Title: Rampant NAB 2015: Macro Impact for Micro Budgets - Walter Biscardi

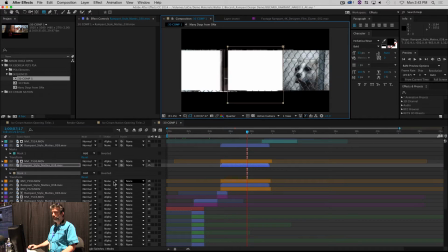753s
There we go. I just thought it was kind of funny to sandwich the cat between two dogs, you know, right where a cat would never want to be.
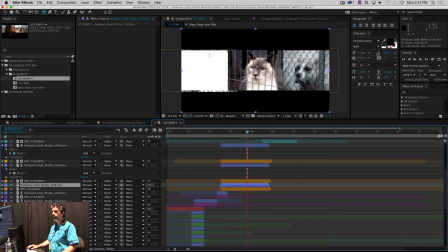760s
So, we have Molly the Wonder Dog and then we have Ernie and Bert, two cats, whom I named. They were almost Ron and Harry and I said, no, we've got to go classic, we've got to go old school, Ernie and Bert. So now, again, all I did was just cut three mats. This is After Effects 101.
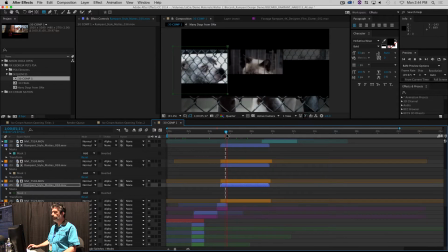779s
So now I've got these three animals. I'll just go ahead and hit play and let it walk through a little bit. But look, not a single keyframe.
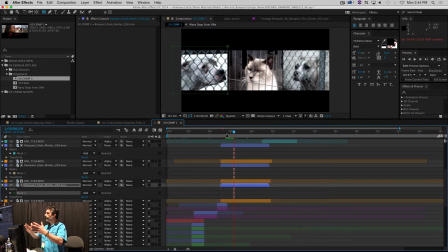786s
And so on and so forth. So I do this for the whole thing. Now, you can see that I just roughly have to cut the meth because all I got to do is kind of get in that general area.
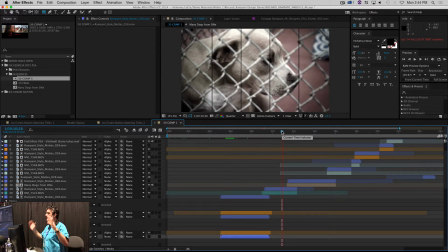796s
Now for the one dog, my concept was I wanted to take one dog and then turn it into a lot of dogs.
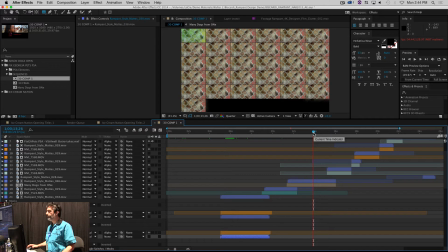803s
And his mat right here, I ended up pre-comping it and in this particular case I did go ahead
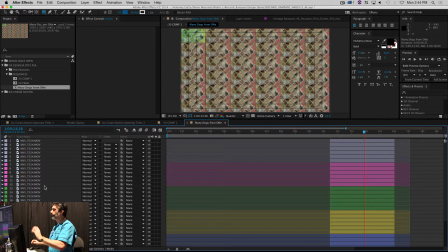810s
and actually shape all the dogs exactly to the side because I had to because there were so many of them.
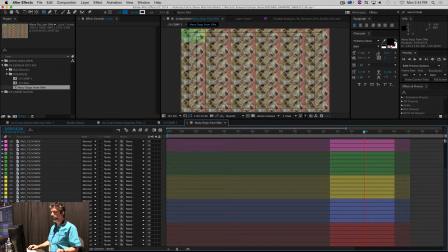815s
But I color coded all the rows so it was very easy to follow. The red rows are on top and then it just goes across, one, two, three, four. In the actual commercial, I used Magic Bullet Looks. I probably used every version of Looks. The idea was to always show the same dog but make every layer look a little bit different. So for the purposes of this demonstration,
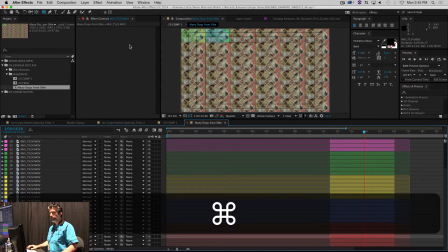834s
I'm just using the hue controls and as I do this you can see just how incredibly
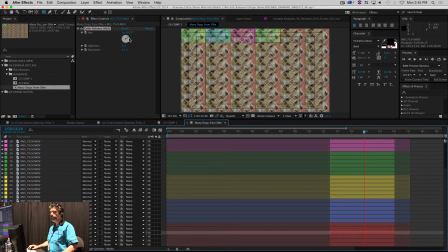840s
difficult and time consuming it is to change the color of each animal and make each one look unique. I mean, I could probably spend all of, I don't know, 90 seconds doing this and I would have something that looks totally different. So, and you know, when Magic Bullet looks, you're like, click, click, that's good, click, click, that's good, I like it.
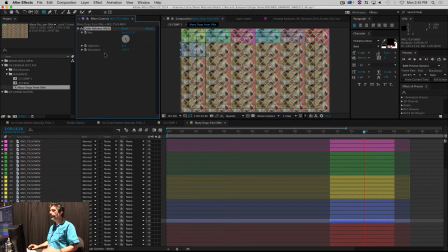860s
Darken, do this, do that. So the idea is just to create all of these animals,
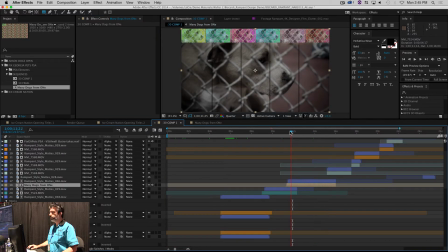866s
and then if I go back to the comp, you can see how Sean has created the animation for me, so all of these dogs are just being wiped on.
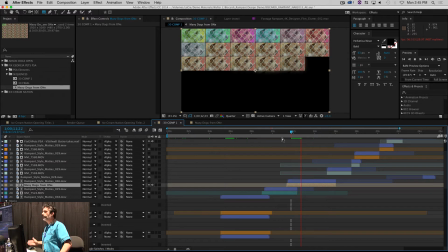873s
And it looks like, and in fact, the client said to me, I can't believe you spent all that time doing this.
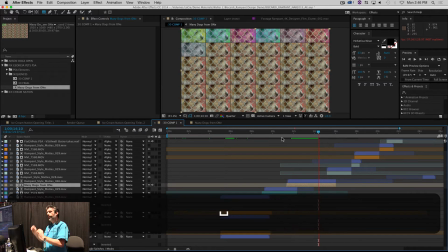880s
And I said, yes, I spent a lot more time, I'm going to tell you a lot more time than what I really did.
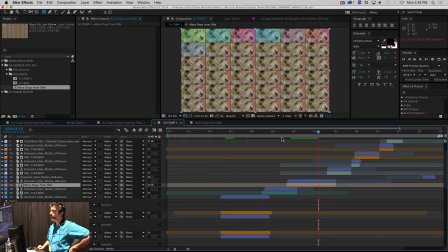888s
Because, oh boy, it is so hard to do this, let me tell you. So, there you go. So, there's the after effect part of it. So, now I render it out. And I come back over to Premiere Pro.
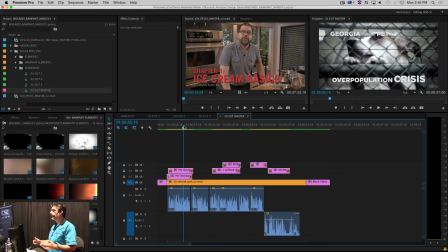900s
And the text is so incredibly difficult, too. This is just Premiere-generated text, right?
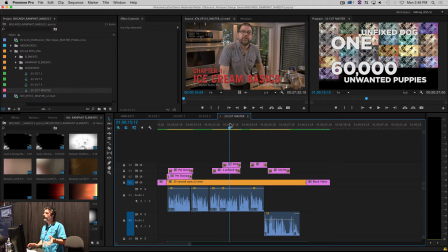908s
So start to finish the whole spot probably took me maybe four hours, maybe. Probably less than that. Now, I know that the audio does not appear to be playing here, but I should have.
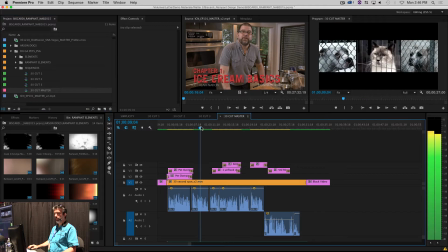922s
Where did it go? I thought I had the finished spot here as well, but I don't. Oh, I apologize for that.
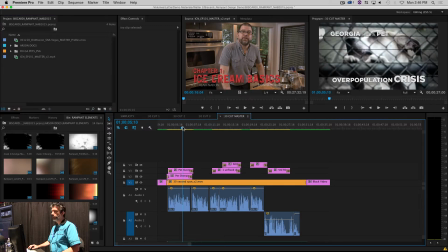932s
That's weird. I thought I did. Okay, well I don't. So, but from start to finish, hey, how long do you think it would take this thing to render?
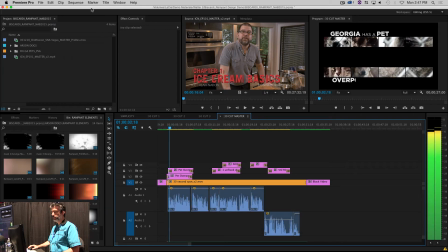941s
It's a Mac Pro. Anybody want to guess? Oh, there it goes. It's playing for you.
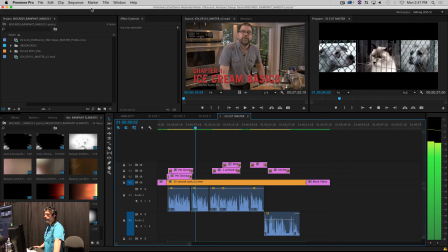946s
So you can get a sense of how it looks. And when the client saw it the first time, I mean, they were almost in tears when they saw it.
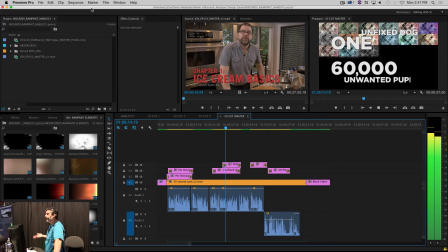952s
I wish you could hear the music, but even the music choice, it's an uplifting piece of music. We wanted to keep it upbeat.
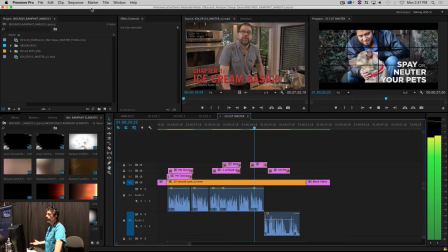958s
We wanted to keep your attention on the piece the whole time so that you won't hopefully turn away. And there's Victoria Stilwell from Animal Planet. She actually lived in Atlanta. Lovely, lovely lady. We love this woman to death.
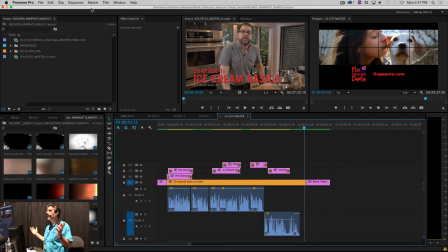971s
And there's the piece. Four hours, start to finish, not a single keyframe in that entire piece at all. And that's just a combination of magic bullet looks, rampant design, and that's all original footage that they shot in about an hour. And they gave it to me and turned it around. So macro impact for a micro budget.
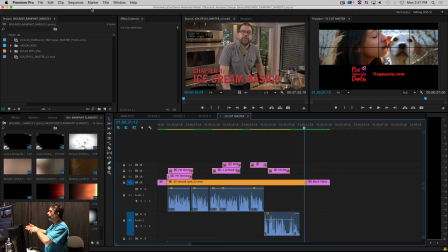988s
I just knew that it was there, and because I had the rampant design tools, it drove the look of the entire piece. If I didn't have the rampant design tools, I probably would have just done a straight cut with some dissolved and then I would have gone into resolve and just gave some really funky color design.